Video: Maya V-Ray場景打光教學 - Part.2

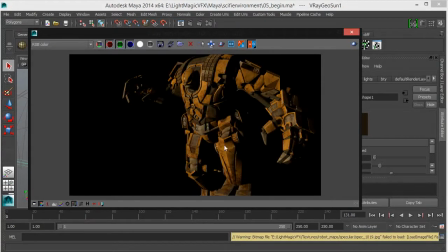There's no like pulls of light to actually for to help us shape our character. But the most important thing that we need to take away from this is that in feature film, like any other type of medium, whether it's television or game, there must be a very, very strong directional light.
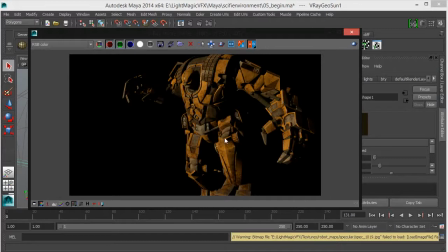And one of the things I like about the physical sun in V-Ray is that it actually gives you this high contrast lighting, which is full of drama. It just jumps at you. Now, when you get this particular shape of lighting, this is like the raw material,
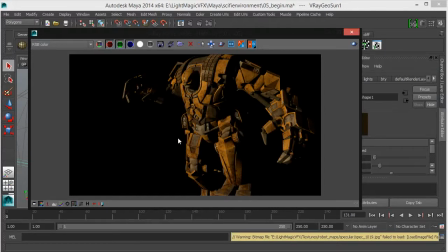you can actually now start shaping your character by adding different pools of light, or adding fill light, or adding a backlight. In this particular case, I always like to start with a rim light. I start with a very strong directional light.
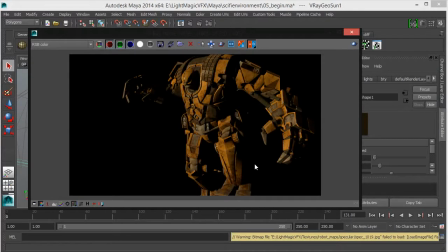Even if it's an overcast scene, I always start with a very strong directional light and slowly start bringing the values back, but also keeping a sense of directionality in the scene. And that's very, very important to know.
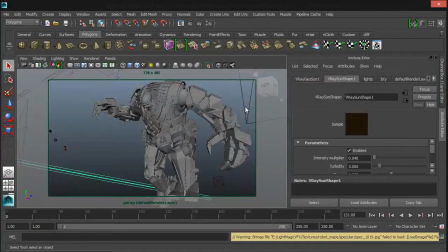So now that we've actually set our directional light, as you can see, it's pretty straightforward.
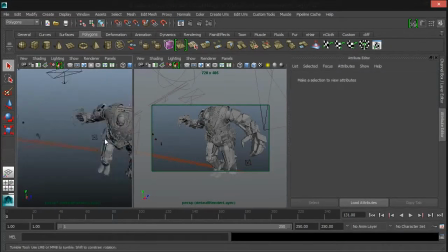You can use a Maya directional light for this. You can use any type of light for this, but like I said, it's a matter of choice, whatever light you use. Now, the next thing I'm going to do is actually now set my rim light.
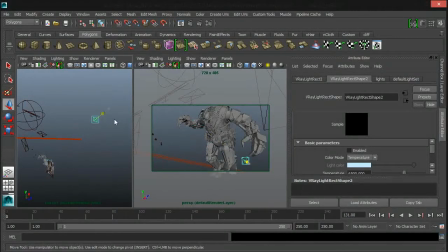Now, most people traditionally will set their key light and then quickly head off and set up their fill light to actually give them, a bit of fill on the side. But I find that gets really, really distracting, because you've got a very strong directional light coming from a particular angle,
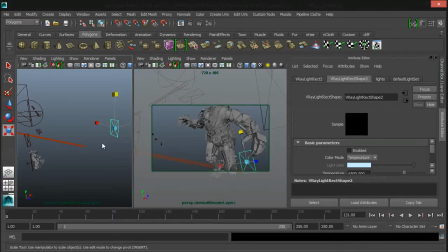45 degrees, or from the front of the character. And then you've got the soft light. I think it becomes difficult to actually get the shape of your rim light. I think it's good to get all the shapes, the silhouette working very well, and slowly and gradually start adding accent lights and fill light.
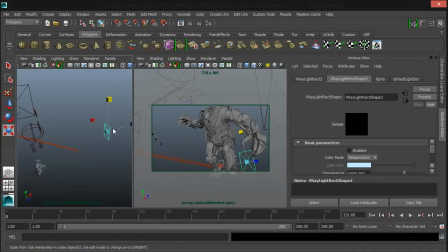So I'm going to quickly bring this particular light. This is my rim light. And I'm just going to quickly activate that. This rim light is very, very broad. It's not as directional as our directional light, but I'm just trying,
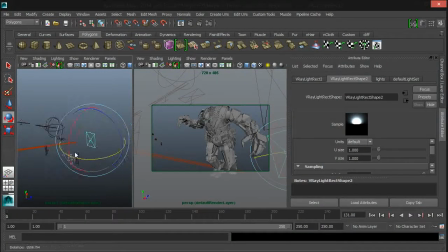this is just for effect's sake, to see what we get if we actually use this method. So like I said, I like to do all my lights, the directional lights and the rim light first, before I actually start looking to create the fill light.
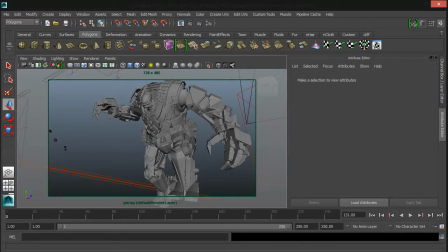So let's do another quick render and see how this is looking. So this is our render.
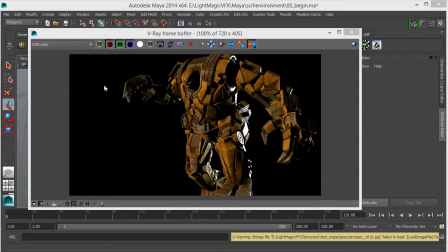As you can see, like I said, I've always tried to get my directional light first, then actually start shaping my rim light. I like this approach because, like I said, it gives me a bit more silhouette and it gives me a lot of real estate to work with.
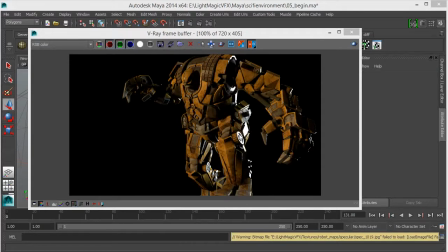I can now figure out areas that are actually too dark or too harsh or too contrasty, areas that need to be softened. If I go straight ahead and start creating my fill light, I'm going to start washing off. The lighting will start looking washed up very, very quickly.
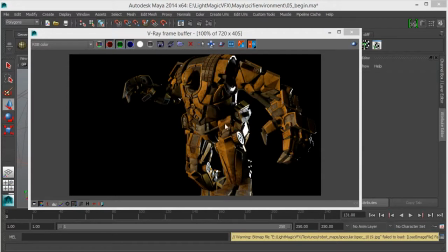But here, as you can see, we've got a good directionality in terms of rim coming from the back. I call my rim light my backward directional light, because basically you're lighting from behind the character, but it's also a very, very strong source of light.
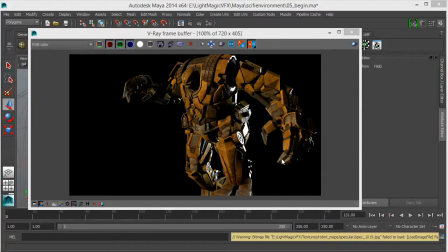And then we've got our directional light. So the next thing we're going to do is to now create our, like in the first few tutorials, we looked at how we actually created a top light and a back light and a rim light. We're going to be using those same techniques here.
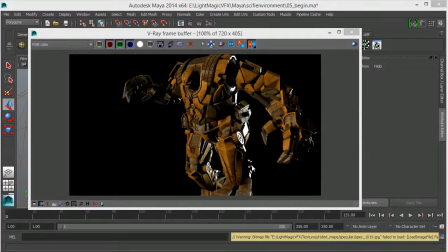So what I'm going to do now is to, now that I've actually shaped my back rim light and I've got my directional light working, the next thing I'm going to do is now create a quick top light to actually shape the silhouette of the top of our character.
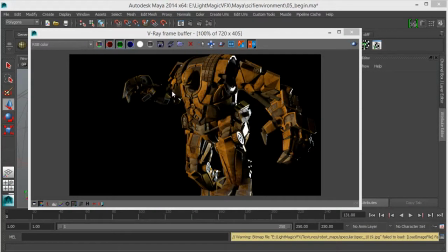These are the things we talked about in the first few lessons. But my approach is shaping the character first, rimming the character, giving it a bit of directionality, get the silhouette out of the way, then add the softness
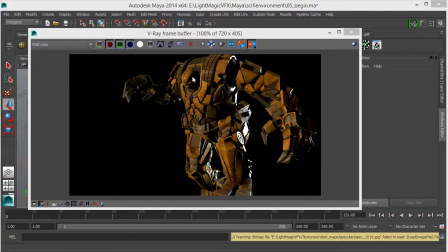as you go along.
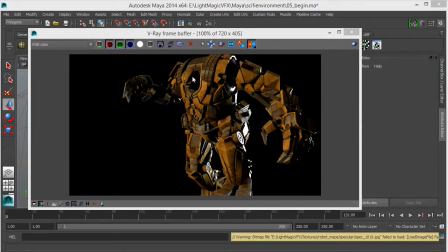The fill light and the accent lights, all those type of soft lights will actually come in just to soften the character. By the time you add GI, you will get further softening of your lighting, which is something that will actually help you light the dark areas of your character.
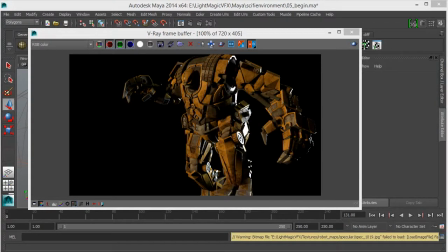So let's quickly set up a top light and see how that looks. So here's our render. As you can see, we've got a nice top rim going on here, and it's actually giving our character a full three-dimensional look.
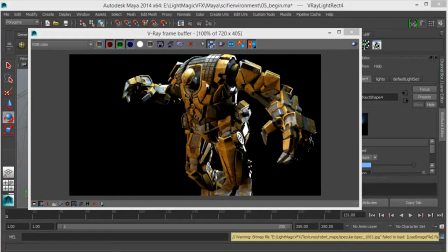The shape of our character, the shape of our silhouette is actually coming through. So like I said, the principle is simple. A very strong directional light first, get your directionality out of the way.
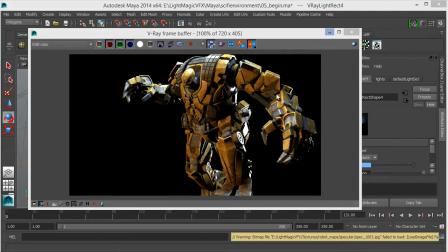Secondly, add a very strong rim light from behind the character to get the backward and the forward silhouette. Last but not least, add a top rim light on the top of your character to actually give him a back top from top to bottom rim.
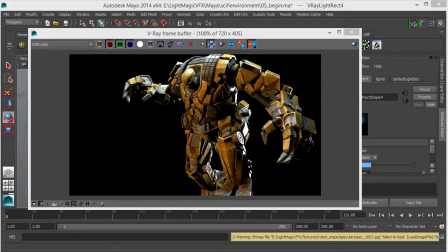And that's very important because, like we said in the last few chapters, it's always good to actually put a light on top of your character, because in real life, all the lights actually come from the top. So that actually defines your character. Now that we've actually defined the silhouette and the shape of our character, we now need to start adding fill light.
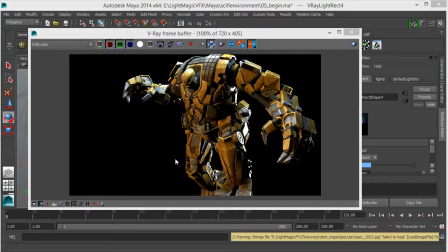Now, traditionally, when you use a three-point light setup, you add a secondary fill light. But we're not going to be doing that. We're going to be actually using a HDR image-based light setup to actually help us give us some fill.
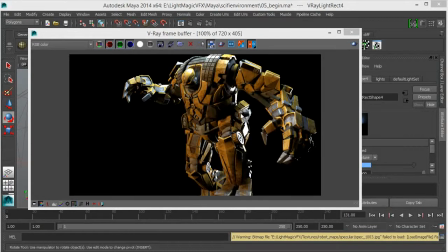And if we need extra fill light, we'll actually add to it. So in the next lesson, we're going to be looking at adding fill or top rim light.
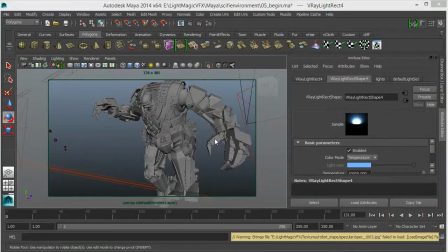In this particular lesson, we're going to be taking it further by actually adding our fill light. We're going to be starting off using our dome light, HDRI light. Bear in mind that if you have a HDRI in your particular scene, normally, you know, in feature film, you start with your HDRI and add your lights as you go along.
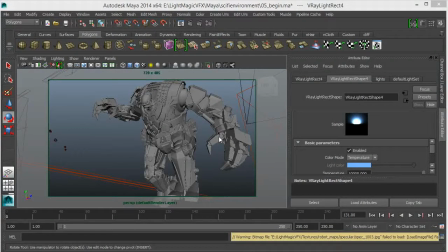But there's no rules. The rules are the ones you create. I like to set up my rim properly based obviously on what the scene information is, obviously looking at my plate, looking at my scene if it's a visual effect shot, and match the direction of the light. Once I've actually shaped it, then I'll actually use the HDRI to give it a bit of lift and fill.
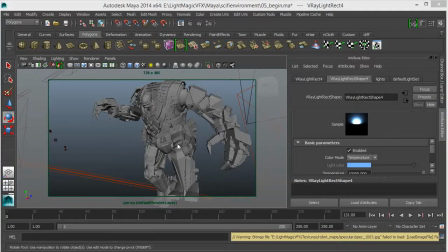So let's enable our HDRI light.
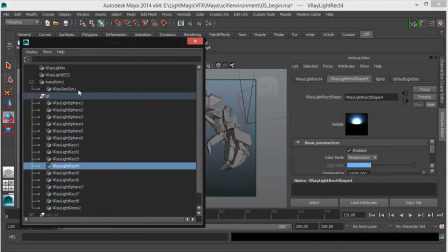I'm going to quickly go to the outliner and get my dome light.
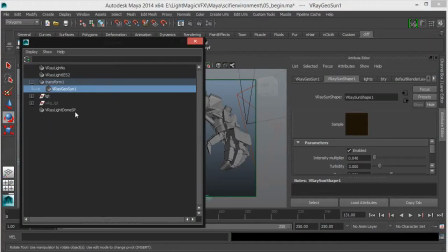Just gonna go through all that, and this is our first dome light.
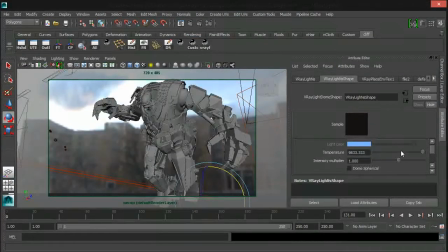And I'm just gonna do, first of all, I'm gonna set the intensity to something really low. Let's start from 0.2, and I'm gonna do a quick render. So this is our new render.
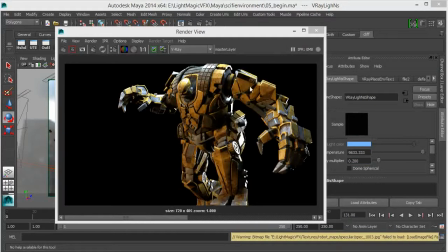I've actually saved the previous render from the previous lesson so that we can actually compare it.
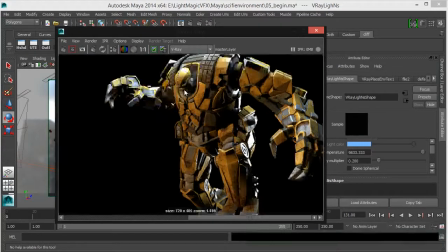This is our render with just our
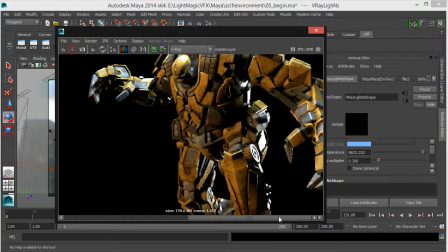four point light setup, our directional rim and top rim light. Now this is our render with our HDRI dome. As you can see, there's a subtle difference. There's a lift here and there's a lift here, and it actually just gives you a bit more feel in the dark areas.
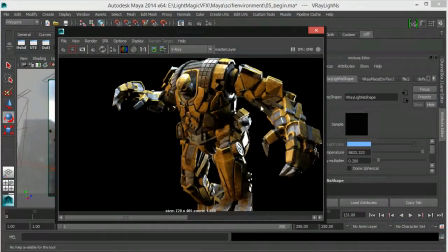What I'm going to do is Do nice. I'm going to take another render, but I'm actually going to increase the value of our dome light.
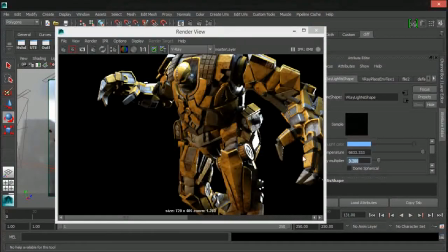I'm going to set it to 0.7.
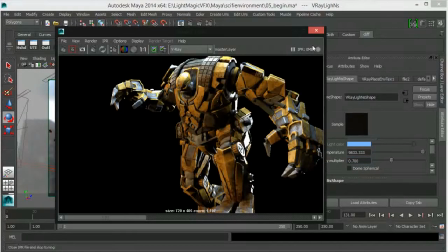And then I'm going to do a quick render and actually compare our renders again and see how much we can go to actually fill in the dark areas of our character.
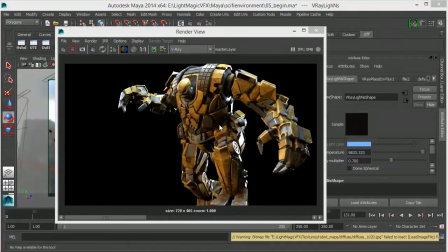So this is our new render.
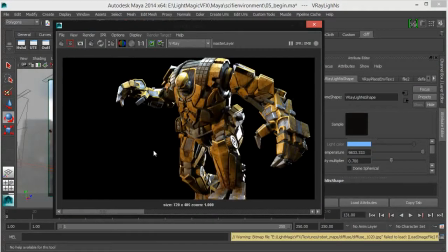Once again, I've actually saved this into our render view, and we're going to compare our previous and our current render. This is the very first render we did without our dome light, just our straight up rim light, directional backward rim and top rim.
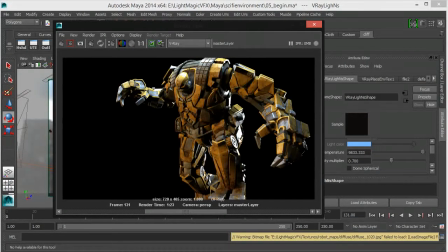This is the second render with a subtle increase in our dome light.